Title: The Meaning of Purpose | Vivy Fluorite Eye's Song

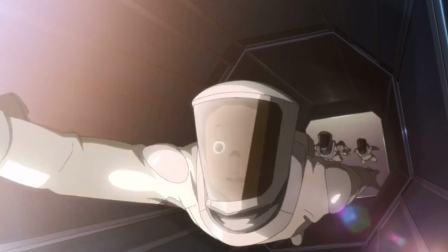(8:12)
The Sunrise Hotel incident was an interesting one. I loved the whole, wow, a hotel in space, guys, as well.
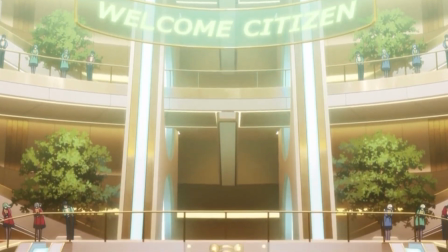(8:19)
But here we get to see how Toke was deliberately trying to sabotage the hotel in order to make it look like it was an AI's job.
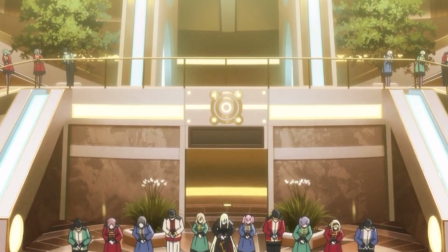(8:27)
Supposedly another link that caused the war. We finally get to see other AIs that don't look like nightmare fuel.
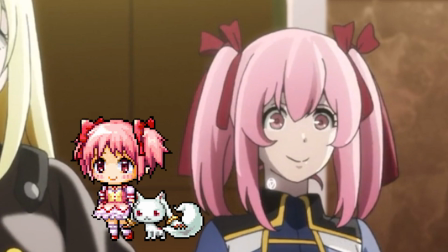(8:34)
And apparently, Madoka got reincarnated, guys.
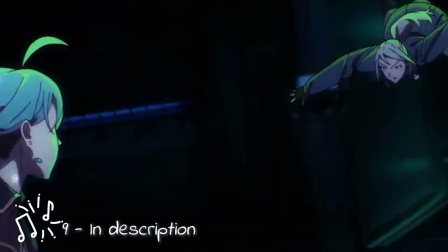(8:37)
And fast forward a bit, we get to see a bit of action and see the Estella and her sister's past and their purpose as an AI.
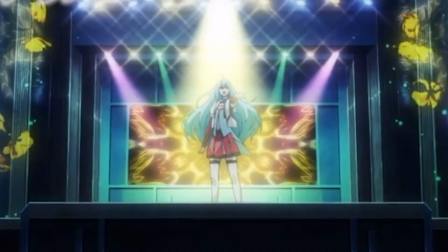(8:45)
And a super nice soundtrack. Estella helped Vivy with growing her audience and be more passionate about her singing
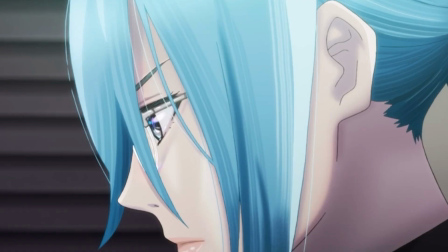(8:53)
when she found out that Estella just wanted to make her guests happy.
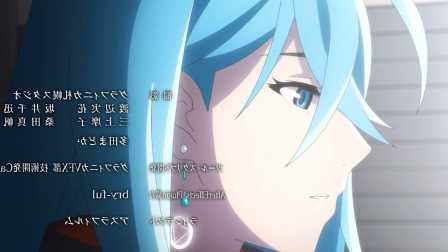(8:57)
When the whole Sunrise Hotel incident was over,
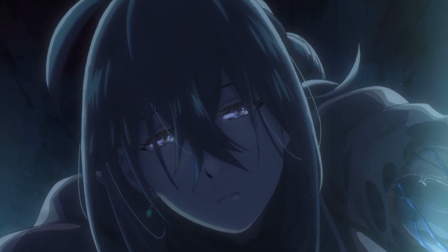(9:00)
and we see how the guy Vivy saved years ago appears once again being involved in the incident and afterwards surviving.
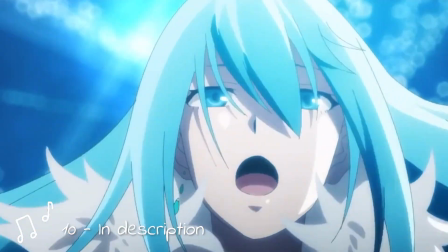(9:08)
The opening of the series was revealed in a very clever way.
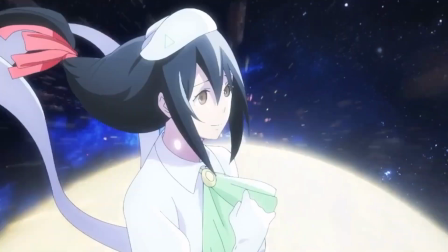(9:11)
We had no opening for the first 3 episodes, and then we finally get to see it in the end of episode 4.
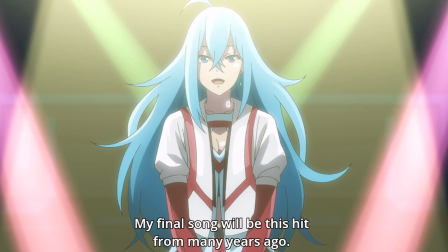(9:17)
And right after, the next episode opens up with Vivy in a concert, a hit from many years ago,
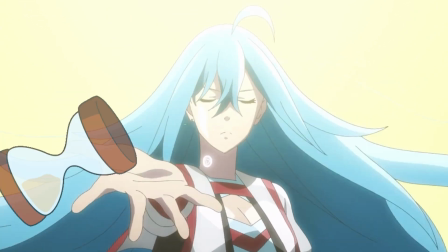(9:23)
which subtly tells us how much time has passed since the last episode. Why are you going so ham-wit?
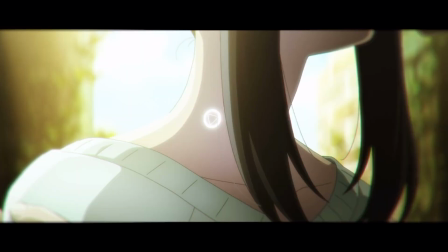(9:29)
The next mission dealt with the first marriage between AI and humans, which led to a whole bunch of shit happening.
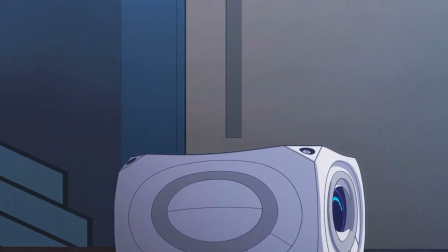(9:37)
Matsumoto also got a visual upgrade, subtly telling us how technology keeps advancing within the years.
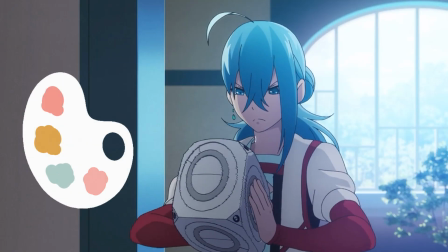(9:43)
Fun fact, his color palette is the same as Vivy, so they're matching.
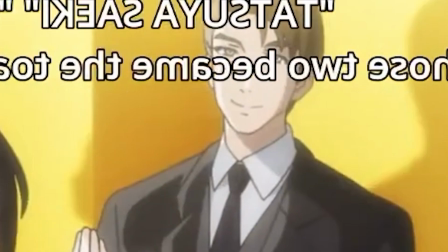(9:49)
Oh my god! Then we see that Grace, the human AI's wife, could you imagine, bro?
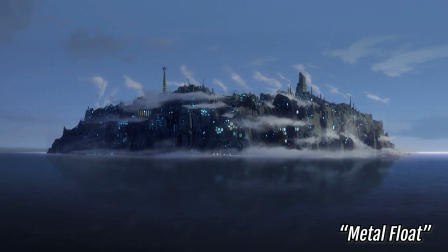(9:56)
Was turned into the core of the island run purely by AIs. And he wanted to save her memories into a duplicate.
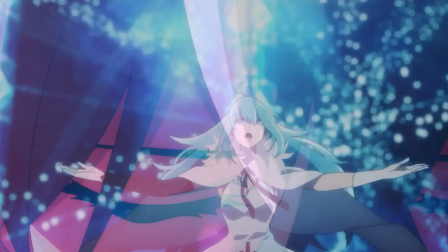(10:03)
The opening song, Sing My Pleasure, gets a lot more meaning with this mission,
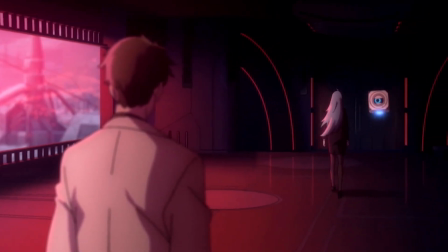(10:08)
as we see the song having an important meaning towards the scientists and Grace.
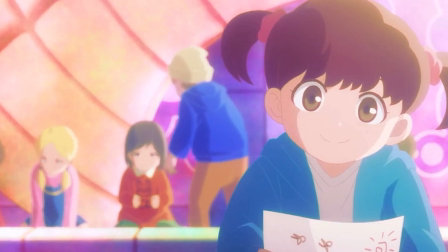(10:13)
In this timeline, we see how the AIs have been getting more developed in contrast with the original,
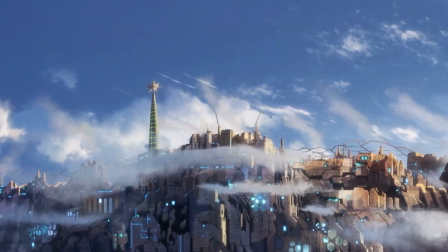(10:19)
and we see how the island was years ahead.
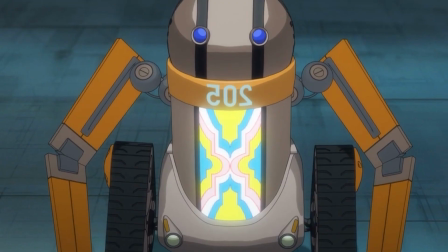(10:22)
We then know how the island is fucking controlled by Grace, and see how the bootleg R2-D2 is reflected upon what she learned,
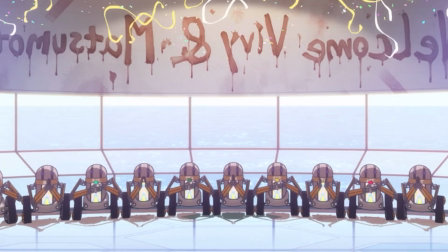(10:29)
mainly being the surprise element.
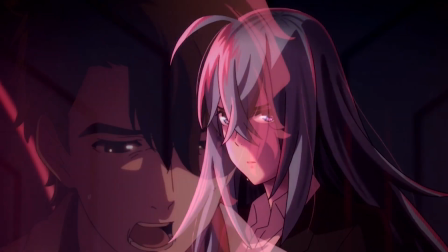(10:32)
This mission is a very unfortunate one, a case of forbidden love between the two, their only connection being the song from Diva.
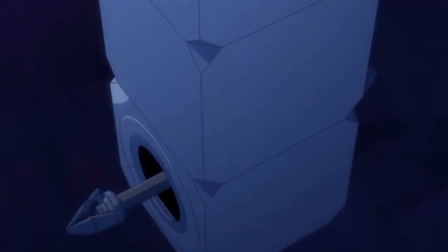(10:41)
Also, why the fuck does Matsumoto look like that one Mario Sunshine level?
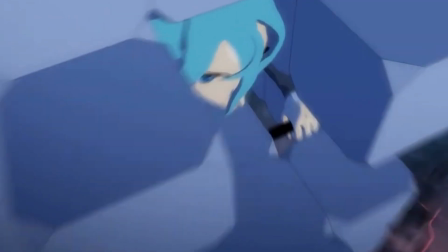(10:48)
We got a remix of the opening, which, oh my god, it f***ing slaps.
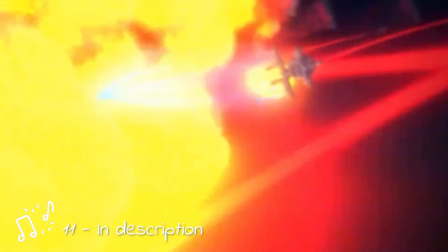(10:52)
And finally, after an amazing scene, Vivy liberates Grace.
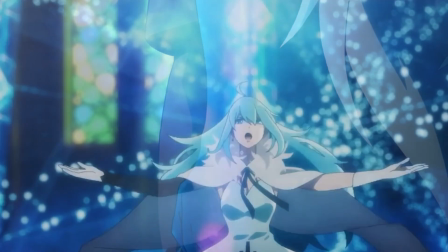(10:58)
And we later on get to know that Sing My Pleasure was Grace to the scientist.
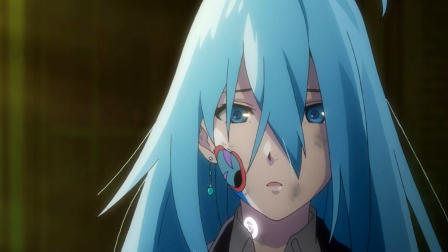(11:03)
After the destruction of the island, we see how the scientist goes back to the church they were married in and goes on and kills himself.
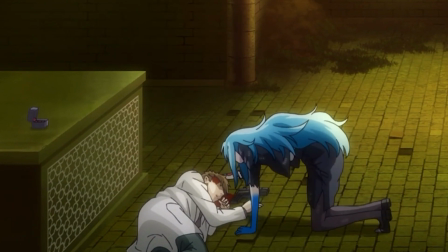(11:11)
Seeing this made Vivy commit the same act.
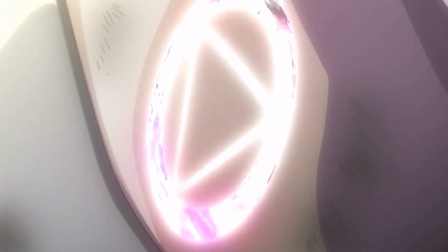(11:16)
This is still confusing to me, but I think that Vivy felt like she failed him and decided to do the same.
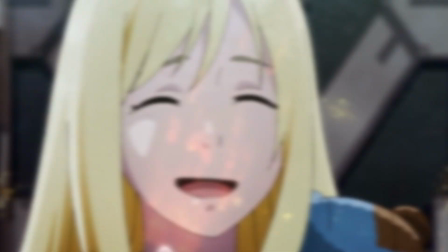(11:22)
I'm probably wrong though, so tell me what you guys think in the comments below.
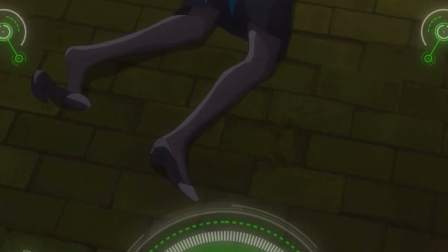(11:26)
We actually see Matsumoto show some humanity towards Vivy when she does this,
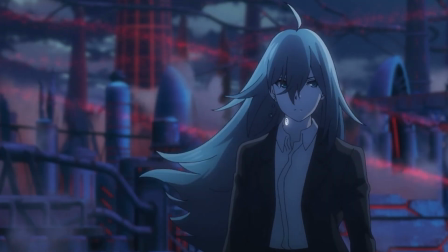(11:31)
saying after finally beginning to accept you as my partner, he finds her dead.
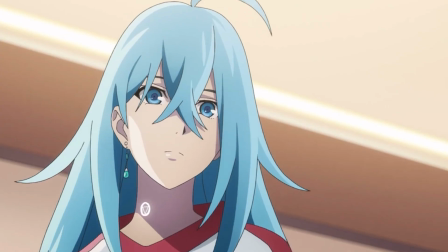(11:37)
It's no surprise that after this, Matsumoto completely disregarded Vivy,
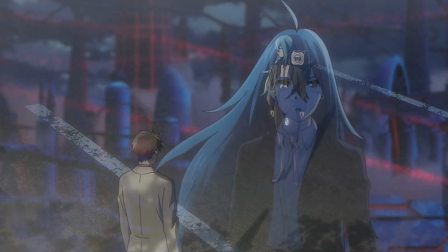(11:43)
because in the island, Vivy finally accepted that she was going to do the Singularity Project, but then kills herself.
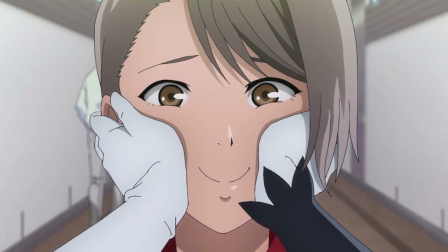(11:52)
Another time skip goes on and Vivy seems completely different. Like, geez, this bitch got a sassiness update or some shit.
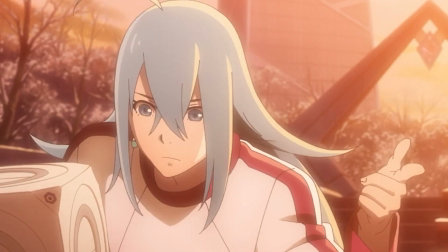(12:01)
Like I mentioned earlier with the colors, this new personality of Diva actually fits her look very well,
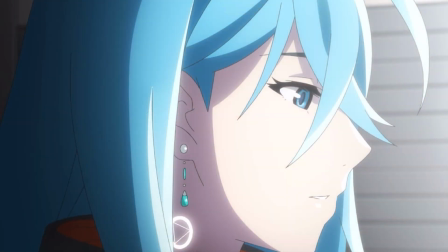(12:08)
fitting both the introverted Vivy and the extroverted Diva.
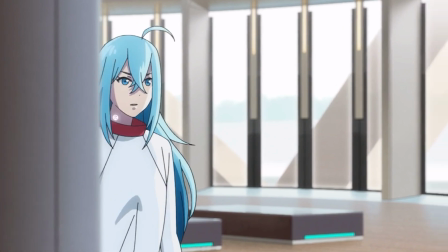(12:12)
We see how Diva forgot the Singularity Project and sung for years and years, fulfilling her original mission.